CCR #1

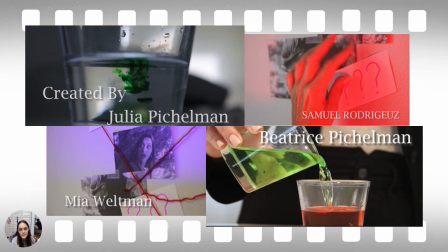[8:06]
Um, and for the actors, I wanted to have at least them in the frame, like a picture of them when their name appeared. So for Samuel Rodriguez, I know the hand is blocking his face, but anyways, he's wearing a mask, so you wouldn't know who he is.
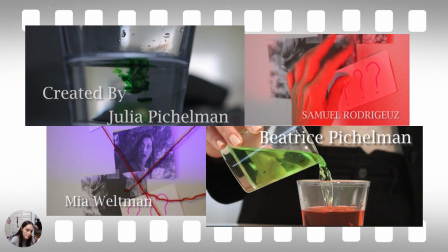[8:25]
But that's him. And then for Mia Weltman, of course, that's also her right there above. And Beatrice Pitchelman is in the background.
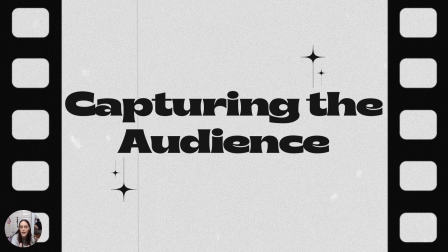[8:37]
So to capture the audience, I wanted to add scenes and shots that really just could intrigue and entertain the audience.
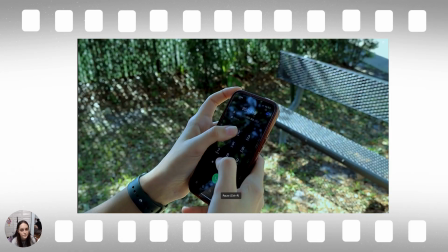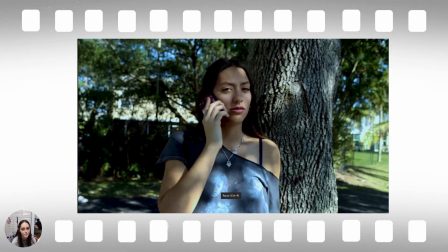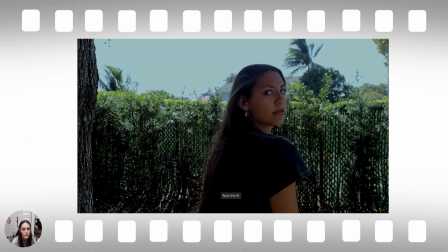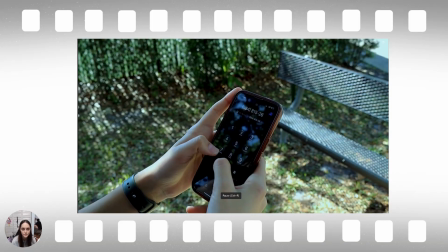[9:05]
So of course, going back to this scene, the sound really helps get that intrigue for the audience.
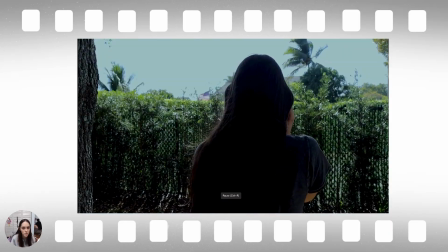[9:11]
Like, oh, there's this guy. Why is he attacking this girl? And I really just like how the sound just drops every time something happens.
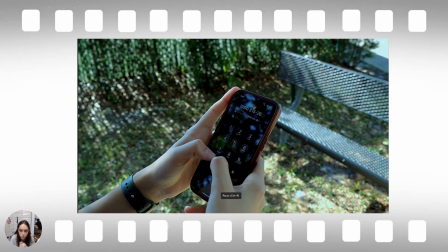[9:19]
The character appears. She turns around to realize that somebody's behind her, watching her.
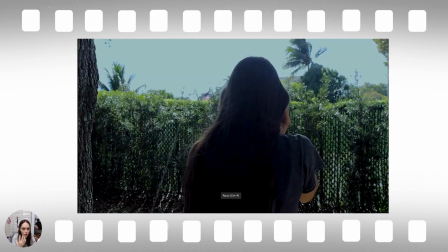[9:27]
I just really like how that happened, and I hope that and I want the audience to feel that,
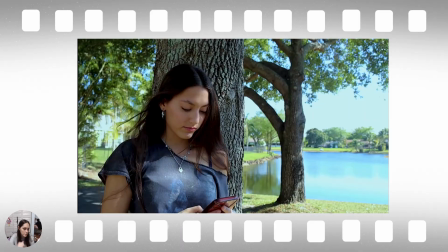[9:32]
oh, this is unsettling, and that's how I'd be capturing the audience by doing that.
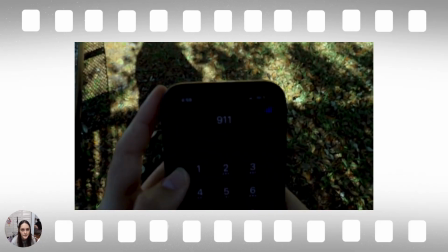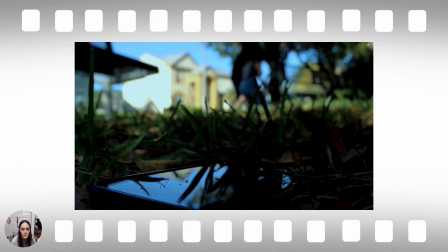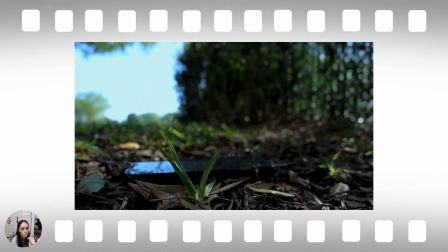[9:50]
Then I also wanted to add cool shots, so I had that POV shot of the guy coming towards her.
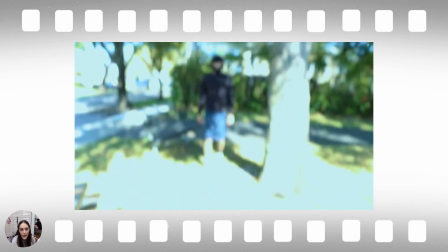[9:57]
Then I went down on the floor and got that lower angle on both sides.
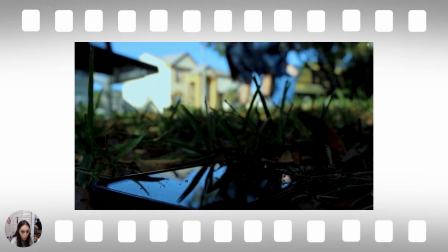[10:03]
The first one showing the phone dropping and the girl getting taken away,
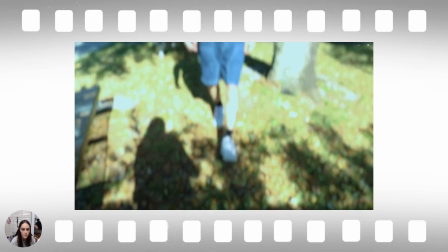[10:09]
and this shot right here that you can see with them in the background while the phone is in the foreground.
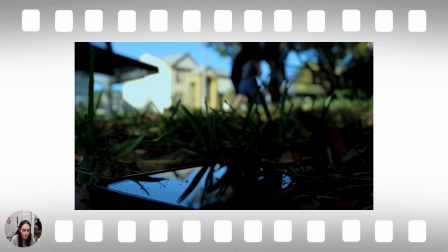[10:16]
But since the depth of field is blurred in the background,
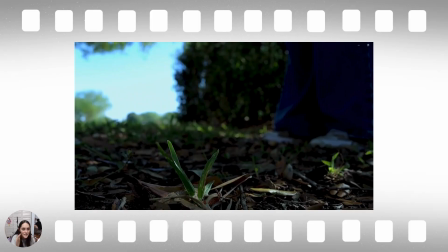[10:20]
it gives that effect of like, oh, like I'm distant from them, like she's getting away from me.
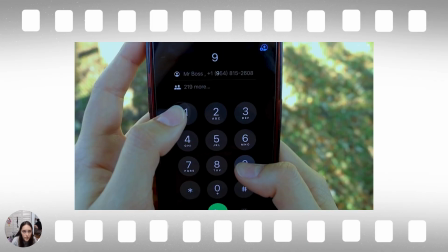[10:26]
And as that's playing, you hear the phone ringing. But you throughout this whole scene, there's no Nat sound.
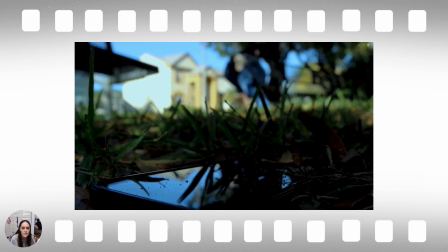[10:34]
So the only Nat sound you're hearing is this phone. And I think that also implies how important this phone is going to be in the future.
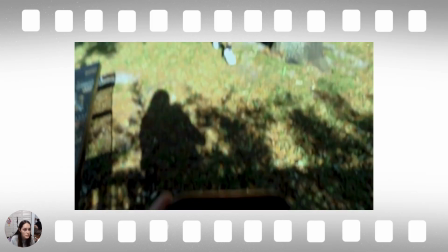[10:42]
Maybe there's information,
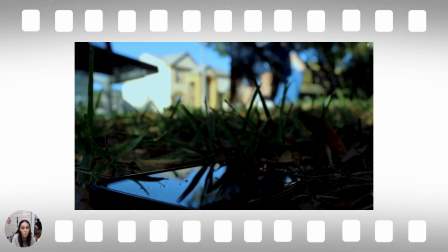[10:43]
or the phone has some special lock that the detective is going to have to open and crack to get these files or something.
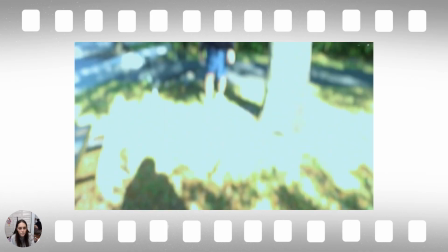[10:52]
So yeah.
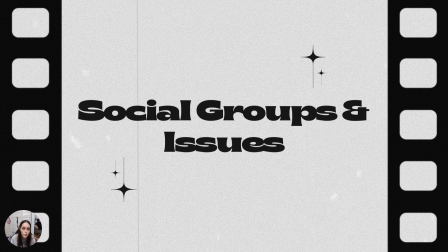[10:58]
Now, for the social groups and issues, you can clearly see right off the bat it talks about kidnappings, which of course is a really bad thing in the world, which is a big issue.
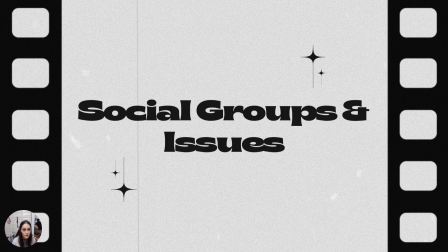[11:10]
And social groups, just female and like young girls in general, maybe not feeling safe in an environment, um, in any environment by themselves, which honestly is an awful feeling to have to go through.
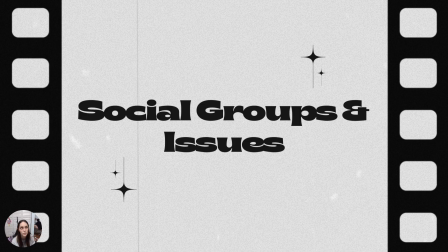[11:26]
And I think that was one of the big things for me because I really want this female character, even though she might be around some sketchy things throughout the movie, I want her to grow and become I'm going to tell you already, she's already a really independent woman,
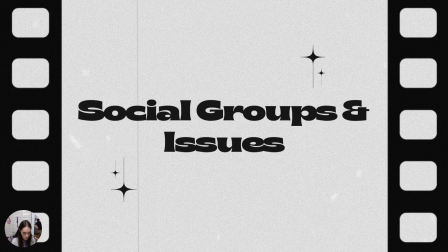[11:45]
but I want her to grow even more as a person and show that she's independent and capable of protecting herself. Even though she will get the help from the detective. And yeah. So thank you so much for listening.
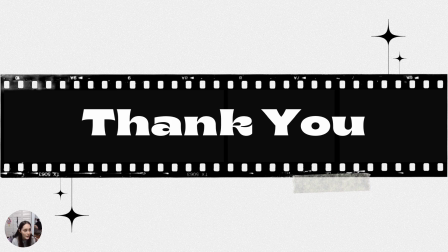[12:01]
That's all for me. I honestly really enjoyed making this film. It was really out of my comfort zone because usually I just do news packages and stuff like that.